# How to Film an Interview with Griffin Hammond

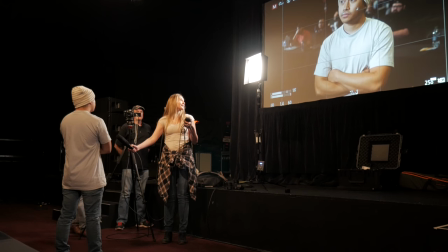Generally, I want to be eye level with the person.
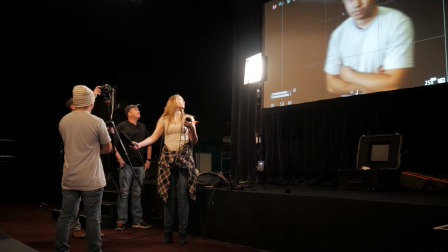If I go really high above you, actually that's kind of a cool look, but it has kind of a diminishing effect.
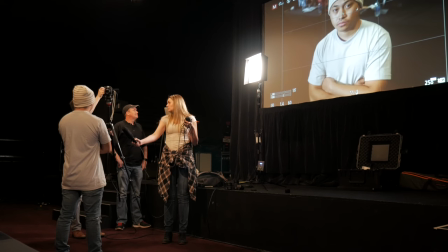You always make the person look smaller when you shoot them from above. which might be what you want it's also kind of heroic to shoot people from the bottom you actually do look more like you look cooler that way
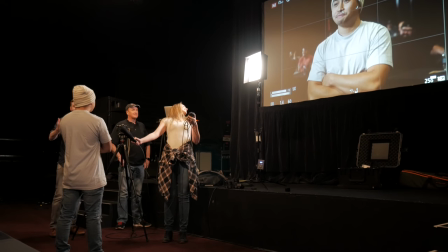so I mean I have some control over that but generally if I'm not
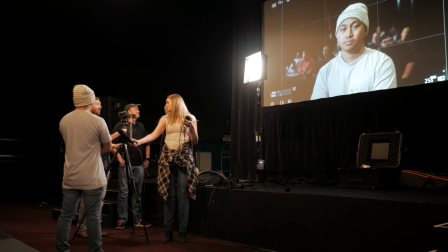trying to like introduce a lot of commentary on you I probably just want to shoot you from where
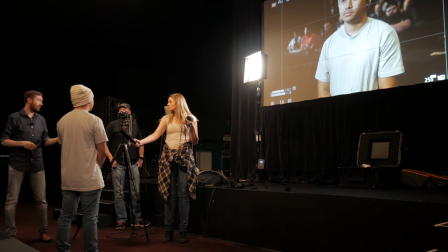your eyes are also as an interviewer you're taller than him but not enough that it's making a difference too much. But what would happen if you just ducked down a little tight end? And now look at her. I can kind of control his eyeline, too.
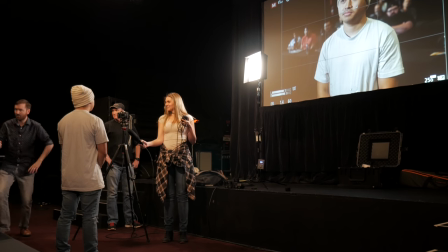So I'm kind of tall. So if I'm interviewing a really short person, a lot of times I'll kind of interview him like this, because I don't want them looking up in the shot.
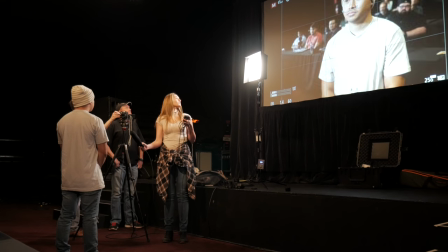All right. So everything's framed nicely. We're focused. This thing is on.
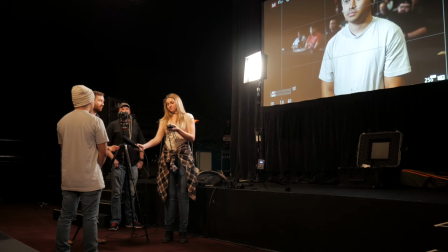So let's just do an audio check. Just count to ten or something. Hello?
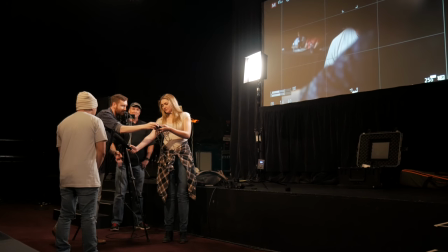Let's see. what are we getting here keep talking hey what's up i'm moving j studio i'm a videographer i'm a youtube channel quiet so i'm going to turn it up and yeah promotion yeah that's great use every opportunity you can all right so hit the record button on there
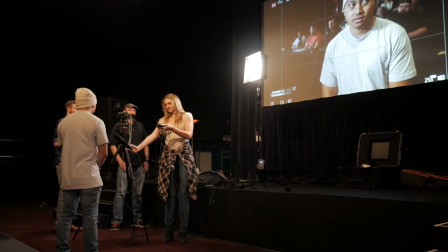and i don't think we're seeing the mic so that's good and you hit the record button on here which
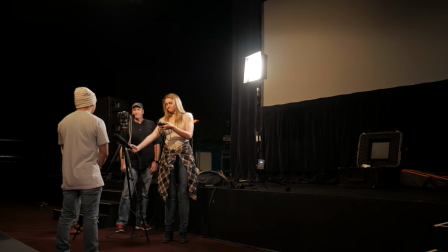right there look all right yeah oh i forgot this whole time we've been looking that's so funny This whole time we were looking at the photo mode. So in video mode, it will be a little bit tighter. Because it's 16 by 9, not 4 by 3.
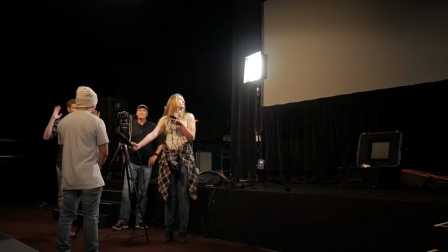But actually, it still looks cool. All right, so now we're rolling. So I'll say aloud to myself, rolling video, because we are. It's counting up. Rolling audio, because we are. All right. And Raquel, do you have any questions for him? Why don't you ask him about his YouTube channel? I think the most random question I'll answer.
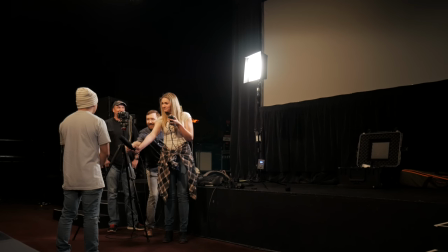tell me about your most embarrassing moment one time I had a shotgun I was shooting a you know like a blank disk and then a random pig food and I blew it up and money fell out
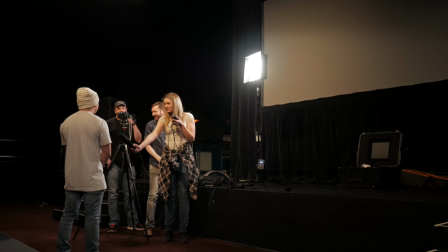and what did you spend that money on in and out what are the long-term effects of eating in and out with all that money you got Oh, nothing.
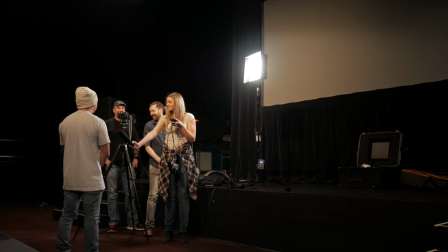You actually gain more life. You live longer. It's very true. Scientifically proven by Neil Tyson.
Cool. I'm going to stop rolling. Thank you. I'm super random. And then stop rolling the audio.
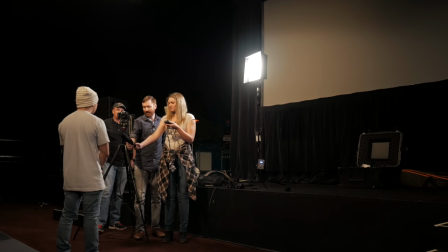And one thing I want to point out about mic placement, you were pointing at exactly where it should be. you have kind of an option with shotgun mics of if you point at the mouth that's good but sound actually comes from here and here so oftentimes you're kind of pointing at the neck
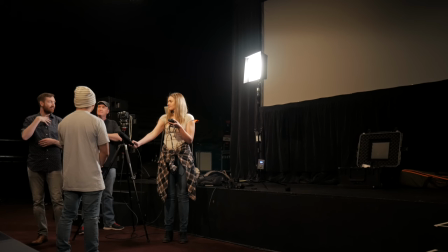to kind of get the best of both you're going to get a little bit of bassier sounds out of someone's chest and the higher treble sounds out of their mouth so you can kind of choose but i often just think like i'll just point it here but also a shotgun mic needs to
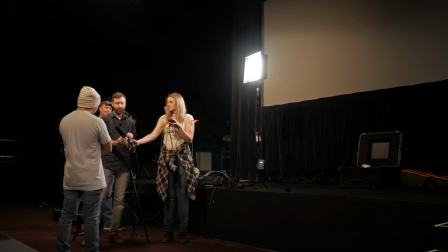be pointed at the subject so sometimes Sometimes I have producers recording with me and they'll be kind of doing like this or something. It's like that's, it'll work. You're still going to get there, but it's just not going to sound as good. So just make sure it's always pointing right at them.
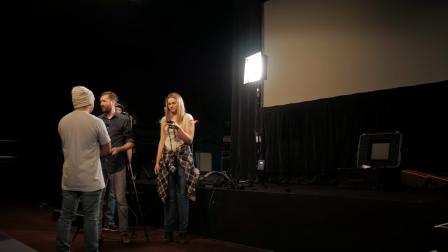And you were doing a great job. So cool. Any questions about that setup? So that's the H5? This is the H5 recorder. Yeah. And then this is just the shotgun mic and it's connected to XLR?
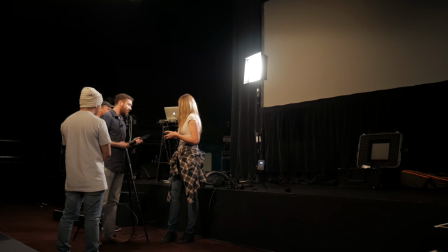Yep. Just an XLR cable. Well, now the other thing we could have done is we could have used the, in fact, let's just see the difference real quick.
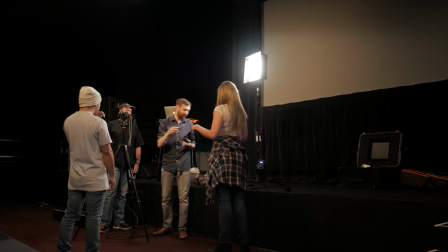Do you, oh yeah, I think that's not that top big way. Oh, I did this wrong. Yeah, unplug it from there.
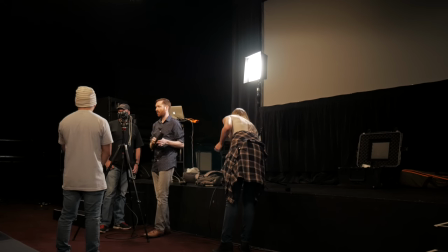Do you have any tricks when you're recording to make it easier to sync the audio?